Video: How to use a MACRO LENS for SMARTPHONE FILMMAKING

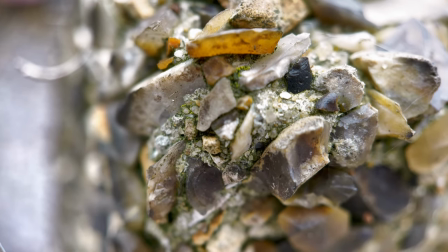You can also find things that are unusual like this brick wall with loads of stones and glass on it so it creates a lot of textures
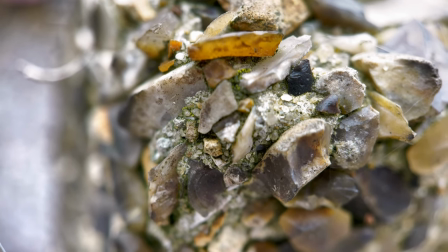and that also in itself creates a sense of depth as well as the shallow depth of field that we've got here and the blur in the background
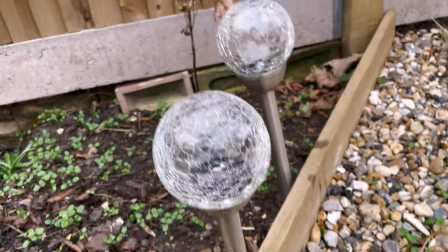now glass is a very good subject to start filming through obviously being see-through you can see what's behind it so that creates a sense of depth as
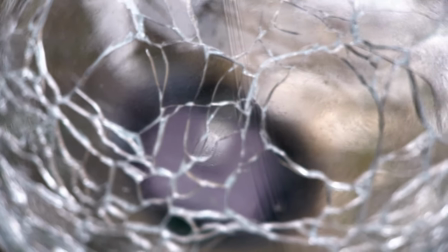well so find your focus point with your macro lens against that glass surface and you can use this as a really good tool to maybe
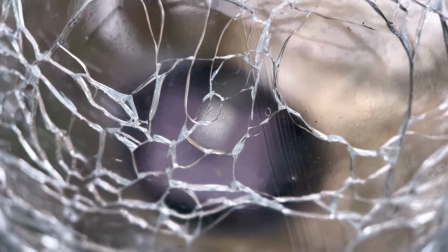show someone entering from a distance but in a blur from the background and create something really unique also if you've got a subject that's
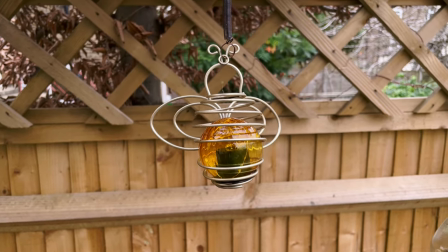like this in the wind that's kind of being blown about you can create a sense of depth by having it come in and out of focus so here you
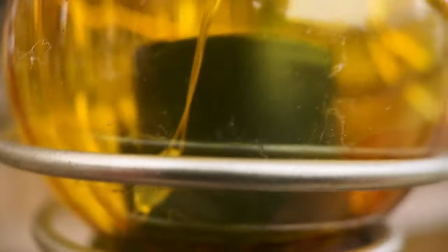can see it's in focus as the wind pushes it back it goes out of focus and that's a really interesting playful way to create
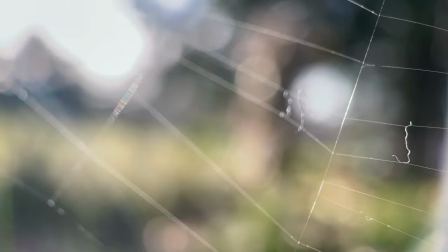a sense of depth of the field as well and you can also use lighting so you can see the spider web here but the different lights and the dappled
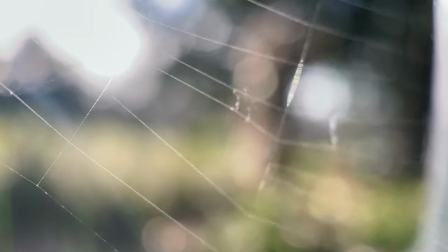lighting in the background creates that sense of depth too and the different textures and the color lights as well now something that really surprised me is how useful
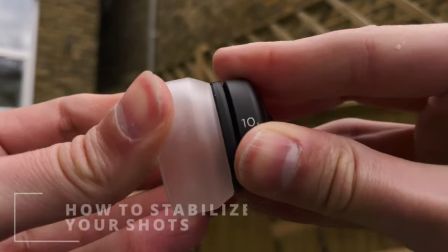this diffusion filter that the moment macro lens comes with now it's not only useful for diffusing lights getting rid of shadows but it's actually also
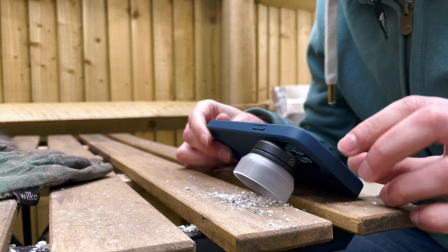really good to stabilize your shots now with a dslr camera it's always advised to use like a big bag of rice so that you can
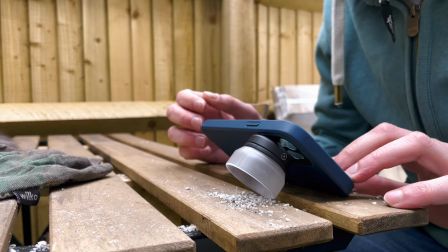rest your camera with a longer lens on it but it doesn't really work with a phone because the phone's obviously so skinny so using this diffusion filter to
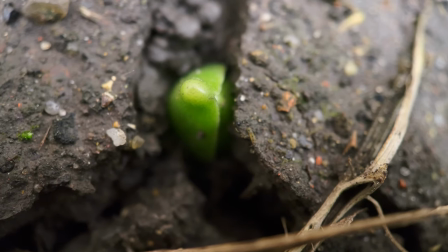rest the phone on there you can use obviously subjects and objects that you have around the house that works well for you you can get really really stable
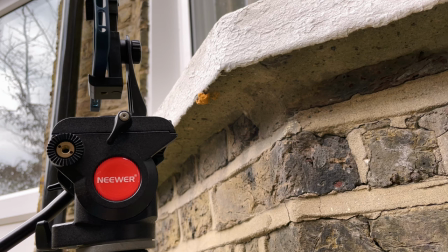shots just using that diffusion filter on a flat surface now obviously you can use a tripod as well it's a bit tricky to get that
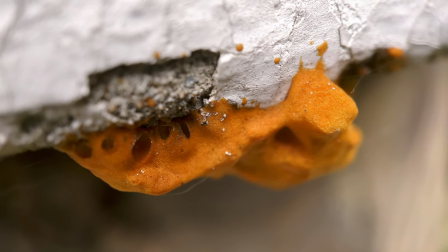nice and close to subject that you want because obviously with a macro lens you have to get super super close within about an inch with this macro lens
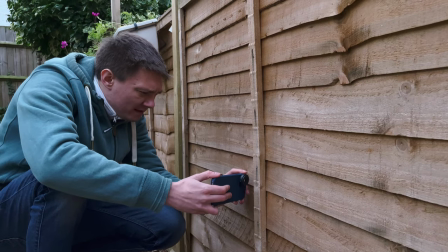so the tripod can sometimes make it a bit tricky now if you're getting handheld shots you don't want that shakiness that you normally get which
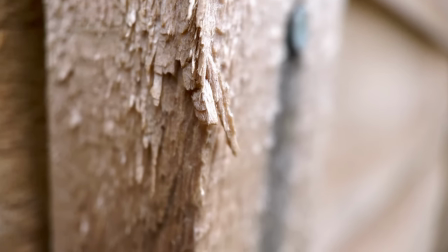can be good as i say for action or edgy kind of films you want to stabilize that because otherwise it's just no good so using something that's
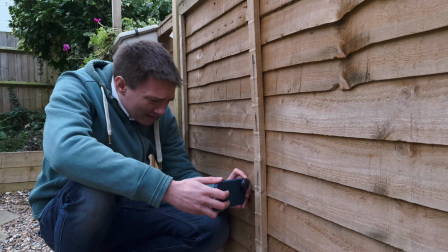around you like this fence something in your environment to lean against to stabilize your body will then stabilise your hands which will then stabilise your shots.
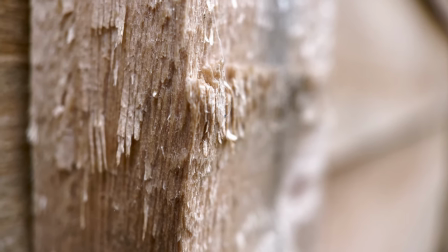So this is night and day compared to just doing a handheld shot and using what's around you can create really nice footage.
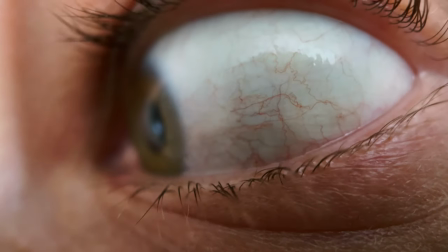By far one of the best ways that you can use a macro lens is for extreme close ups in reactions on someone's face and body.
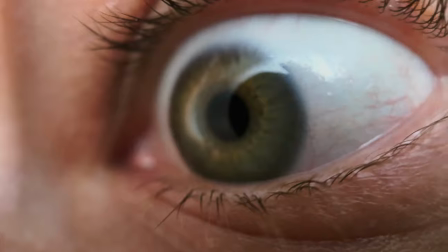So for example you could use this for a horror film a close up of the eye darting around looking paranoid looking anxious and scared or if someone's
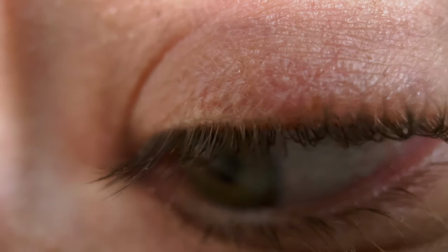reading a book that's very important to a storyline you can have an extreme close up of them taking in that information and maybe being surprised by
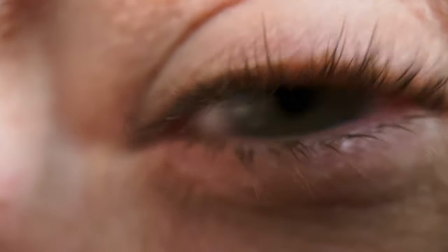what they see and then reversing that to the book showing the words that they've read and also suspicions any kind of reactions that an eye can show
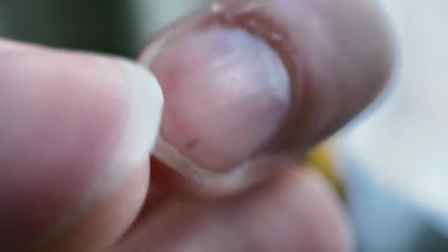if you've got an annoying character you can emphasize how annoying they're being by doing an extreme close up of a habit they have perhaps that's enough
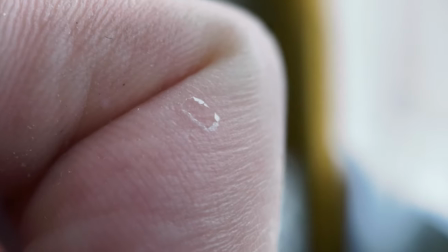that's really annoying actually then you can also do an extreme close-up of maybe an injury probably this is a big injury but you can a
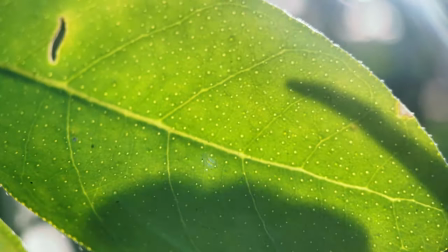little word of warning this is my first test shoot that i did when i was working with the macro lens try and avoid filming things in windy
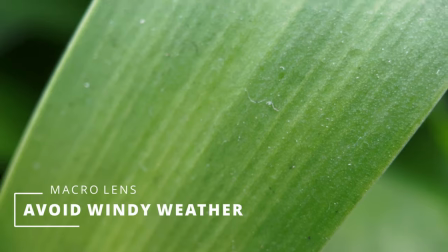weather especially if they're things that aren't rooted to the ground like posts and fences.
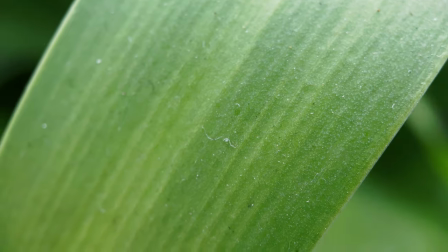With plants as such when it's windy it goes all over the place and gets blown about so much that your focus very rarely stays where you want it to.
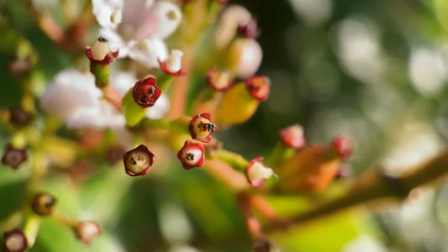So it becomes a bit of a pain in the backside to be perfectly honest. So I hope you have much better weather than we do here in the UK and you're able to get stable footage out and about but if you don't
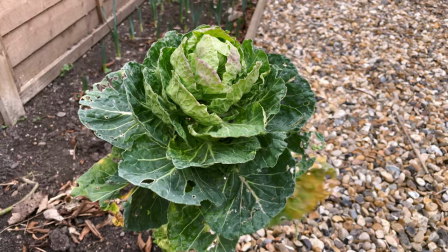just try and stick to things that are really stable in the ground and you can create shots that look absolutely brilliant for filmmaking with a
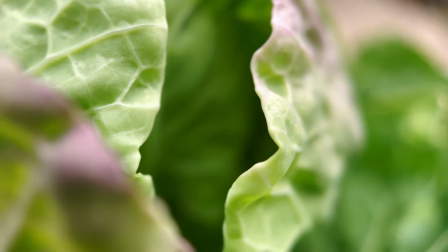smartphone with a macro lens.